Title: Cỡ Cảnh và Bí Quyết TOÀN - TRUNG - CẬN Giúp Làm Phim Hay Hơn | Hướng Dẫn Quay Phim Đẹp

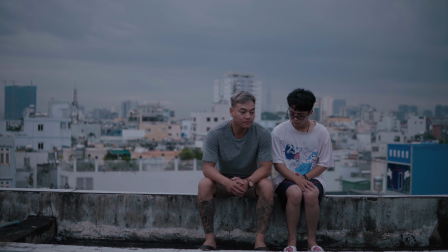0:04 Em gọi anh ra đây có chuyện gì nữa không? Từ lúc lấy vợ đến giờ anh có nhớ em không?
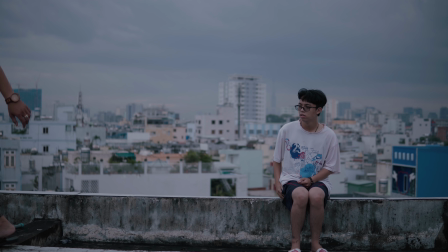0:09 Anh đã nói với em rồi, mình không thể tiếp tục được nữa.
Các bạn thấy video vừa rồi như thế nào? Mà nếu là mình á thì mình sẽ làm thế này.
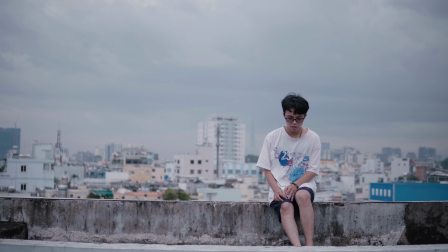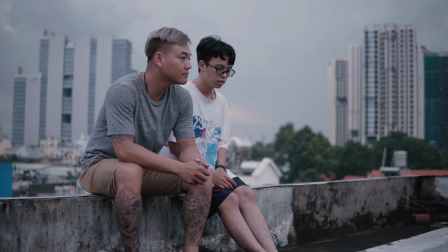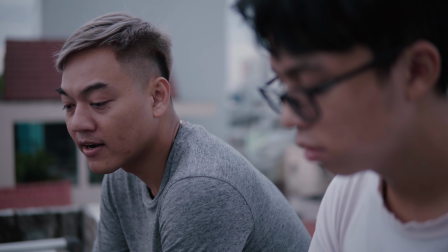0:38 Em gọi anh ra đây có chuyện gì nữa không?
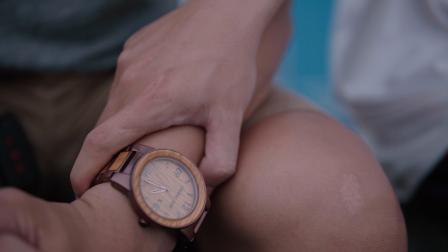0:43 Từ lúc lấy vợ đến giờ anh có nhớ em không? Anh đã nói với em rồi, mình không thể tiếp tục được nữa.
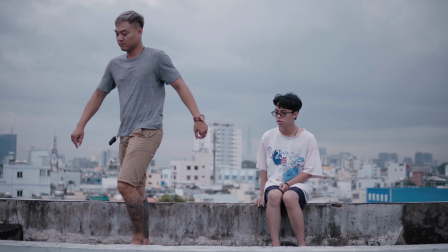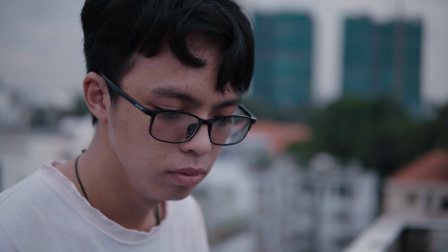Cả cảnh là khuôn khổ kích thước của hình ảnh trên màn hình được xác định bởi khoảng cách giữa máy quay đến nhân vật được mô tả là một yếu tố rất là quan trọng. Khi cỡ cảnh thay đổi sẽ tạo nên nghệ thuật dựng phim, tạo nên tiết tấu và nhịp điệu cho bộ phim, rút ngắn được thời gian mô tả và động tác thể hiện của diễn viên, dẫn dắt câu chuyện một cách mạch lạc và làm cho người xem cảm thấy hay hơn. Ủa bữa hả, em thấy anh nói này rồi mà ta, sao bây giờ nói lại nữa anh? Ủa nhưng mà video đó nào xóa rồi ai biết, giờ thích thì nói lại thôi. Nhưng mà bây giờ mình sẽ update cho các bạn hay hơn. Khi mà quay phim á, các bạn sẽ chọn khung hình cho nhân vật của các bạn như thế nào mà làm cho cái nhân vật đó có tác động rất riêng lên người xem.
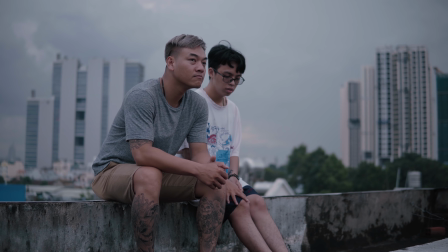1:54 Các bạn thử nghĩ vào điều đó thử xem. Việc mà các bạn đặt nhân vật gần hoặc là xa đối với người xem á,
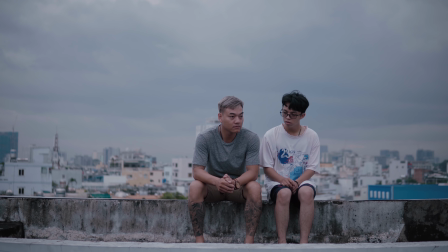2:00 thì chính cái cách mà chọn cỡ cảnh của các bạn á sẽ làm cho người xem cảm nhận về nhân vật đó sẽ khác nhau. Tùy theo mỗi người sẽ có cách chọn cỡ cảnh khác nhau, tại vì đó là cái phong cách làm phim của mỗi cá nhân. Khi mà các bạn sử dụng cỡ cảnh tốt sẽ làm nổi bật cái ý đồ của các bạn trong đoạn phim. Hãy nghĩ về sự thân thuộc khi các bạn chọn cái kích thước của nhân vật trong cái khung hình đó.
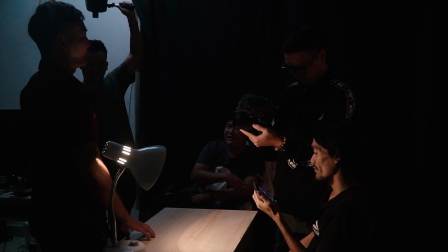2:20 Nó giống như kiểu là các bạn sẽ gặp ai đó lần đầu tiên, các bạn có thể là nói chuyện hay là ăn tục nói phét gì đó sao cũng được,
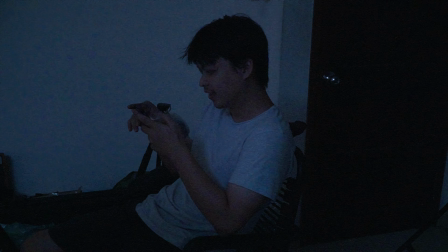2:27 nhưng mà mình bảo đảm với các bạn rằng các bạn luôn luôn có một khoảng cách nhất định đối với những người
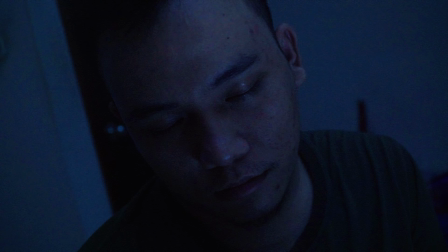2:32 mới quen. Nhưng mà còn với ghệ thì sao? Đương nhiên không có thằng nào mà muốn có khoảng cách với ghệ mình hết á. Vậy thì cỡ cảnh sẽ có cái tác động như vậy đó các bạn. Khi mà làm video này á thì mình nghĩ đến rất là nhiều cỡ cảnh. Nhưng mà đối với mình á thì mình chỉ có thấy 4 cái cỡ cảnh cơ bản mà các bạn cần lưu ý thôi. Đó là toàn cảnh, trung cảnh, cận cảnh và đặc tả. Còn những cỡ cảnh khác thì mình sẽ nói trong những video sau. Ok, bắt đầu thôi. Toàn cảnh là một cỡ cảnh giúp người xem thấy được nhân vật và môi trường, nhưng mà trong đó môi trường chiếm phần lớn và phần chính.
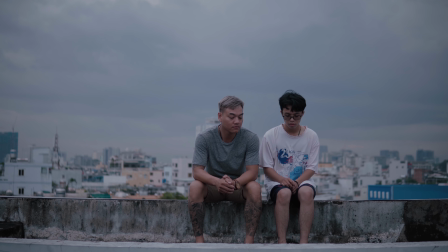3:09 Điều này làm cho người xem hiểu mối quan hệ giữa môi trường xung quanh và các nhân vật. Toàn cảnh cũng thường được sử dụng làm cảnh quay ở đầu cảnh để cho người xem biết đây là nơi hành động tiếp theo sẽ xảy ra.
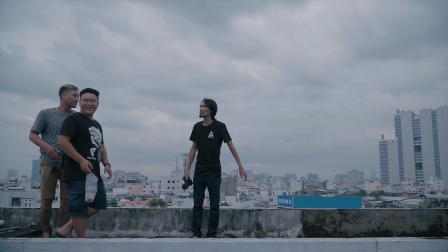3:19 Ngoài việc truyền đạt mối quan hệ giữa các nhân vật và môi trường xung quanh, toàn cảnh còn được sử dụng để tường thuật những hành động giữa các nhân vật.
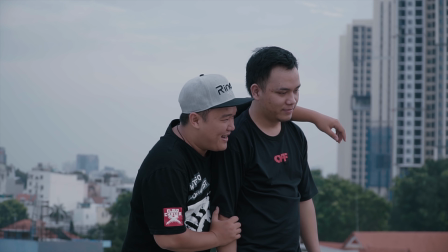3:30 Trung cảnh. Trong cảnh quay này, nhân vật chiếm phần lớn và là phần chính của khung hình, thường hiển thị một hoặc nhiều nhân vật và quay từ thắt lưng trở lên.
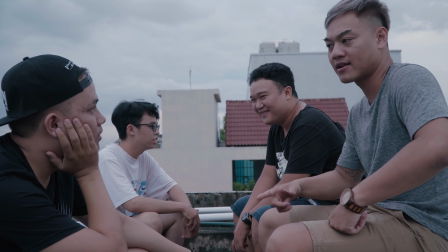3:39 Cả cảnh này cho biết thêm về chi tiết nhân vật, bao gồm ngôn ngữ cơ thể, cử chỉ và nhấn mạnh về hành động của nhân vật.
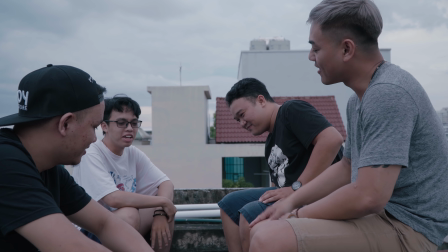3:45 Khi các bạn sử dụng trung cảnh bao gồm nhiều hơn một nhân vật, thì trung cảnh này có thể truyền đạt sự tương tác của mối quan hệ thông qua vị trí các nhân vật.
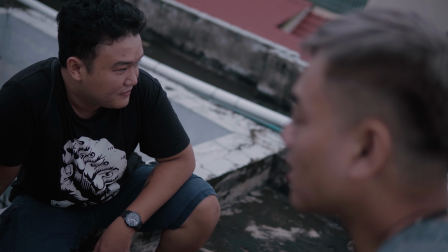3:53 Đây là lý do tại sao chúng thường được sử dụng cho những cảnh quay hai người, nhóm người và góc qua vai. Mình rất là thích nói về cái cỡ cảnh này. Tại vì theo mình nhớ thì với lịch sử hơn 100 năm của điện ảnh thì cảnh cận là một cái yếu tố mới vừa nổi sau này thôi. Và chính vì cái sự phát triển của ngành điện ảnh và cái sự sáng tạo trong dựng phim làm cho cảnh cận không bao giờ tách rời khỏi điện ảnh được nữa.
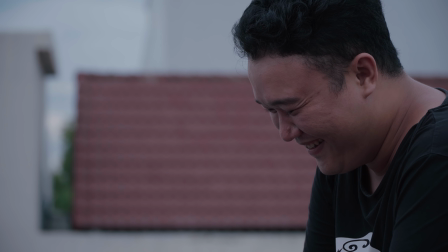4:22 Cỡ cảnh này quay từ trên ngực cho đến đỉnh đầu được sử dụng để giới thiệu và miêu tả sắc thái và cảm xúc của nhân vật.
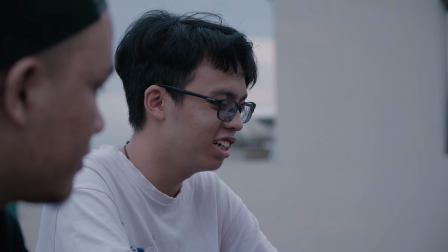4:28 Điểm nổi bật quan trọng nhất là nó cho phép khán giả thấy sắc thái của hành vi và cảm xúc của nhân vật mà không thể nhìn thấy trong những cỡ cảnh rộng hơn.
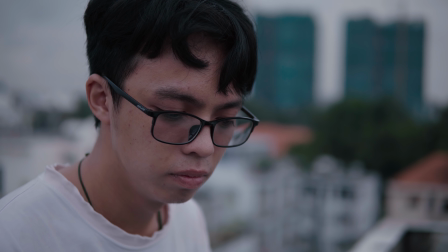4:35 Nguyên tắc đơn giản này đã có tác động sâu sắc đến cách quay phim và dựng phim và cả trong việc phát triển ngành diễn xuất cho phim. Nếu như cảnh cận sẽ làm cho người xem thấy được sắc thái và cảm xúc của nhân vật thì cảnh đặc tả sẽ cô lập được
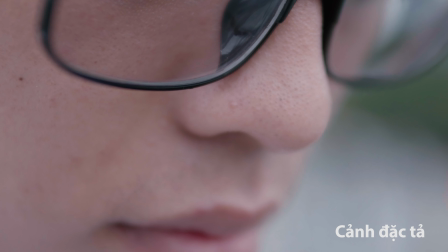4:52 cái sắc thái và cái cảm xúc đó một cách hiệu quả hơn. Sử dụng cảnh đặc tả để đóng khung một vật nhỏ hoặc chi tiết của
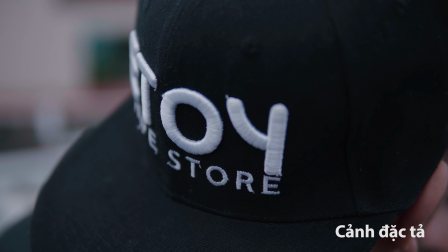4:59 một nhân vật sẽ làm cho người xem hiểu rằng những gì đang được hiển thị là quan trọng và có ý nghĩa đối với cảnh quay theo một cách nào đó.
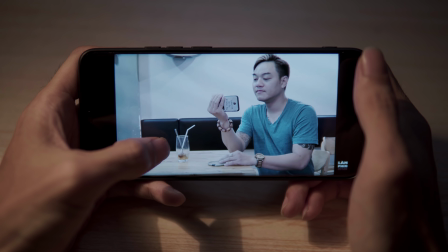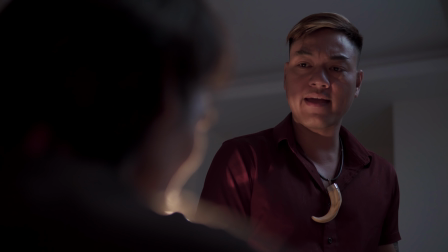5:17 Trời ơi, sao gần tới deadline rồi không làm cho xong đi ngồi chơi hoài vậy ba? Mày tới ngày đó có cho mày thôi, làm gì ghê vậy mày?
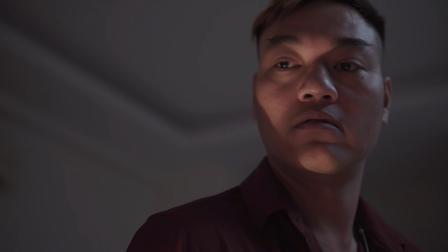5:25 Ok, mày làm sao làm phải có cho tao. Mày nên nhớ mày có ngày hôm nay là nhờ ai.
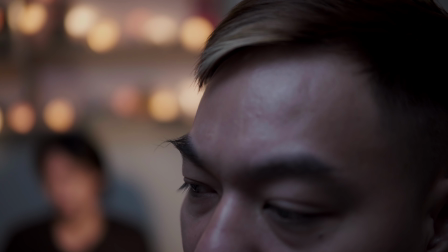5:33 Mày làm như có mình mày biết làm.
Mình có làm một cái group làm phim, link ở dưới phần mô tả, các bạn hãy tham gia ha. Các bạn có bất cứ câu hỏi hay là vấn đề gì thắc mắc trong quay phim đó, các bạn cứ post lên thì mọi người sẽ giúp đỡ cho bạn. Và nếu mà các bạn có những cái sản phẩm video của mình đó, thì các bạn cứ post lên để mọi người có thể chia sẻ hay là học hỏi kinh nghiệm lẫn nhau. Rồi chúc các bạn có những thức phim thật là đặc sắc.
Hãy subscribe cho kênh Ghiền Mì Gõ để không bỏ lỡ những video hấp dẫn.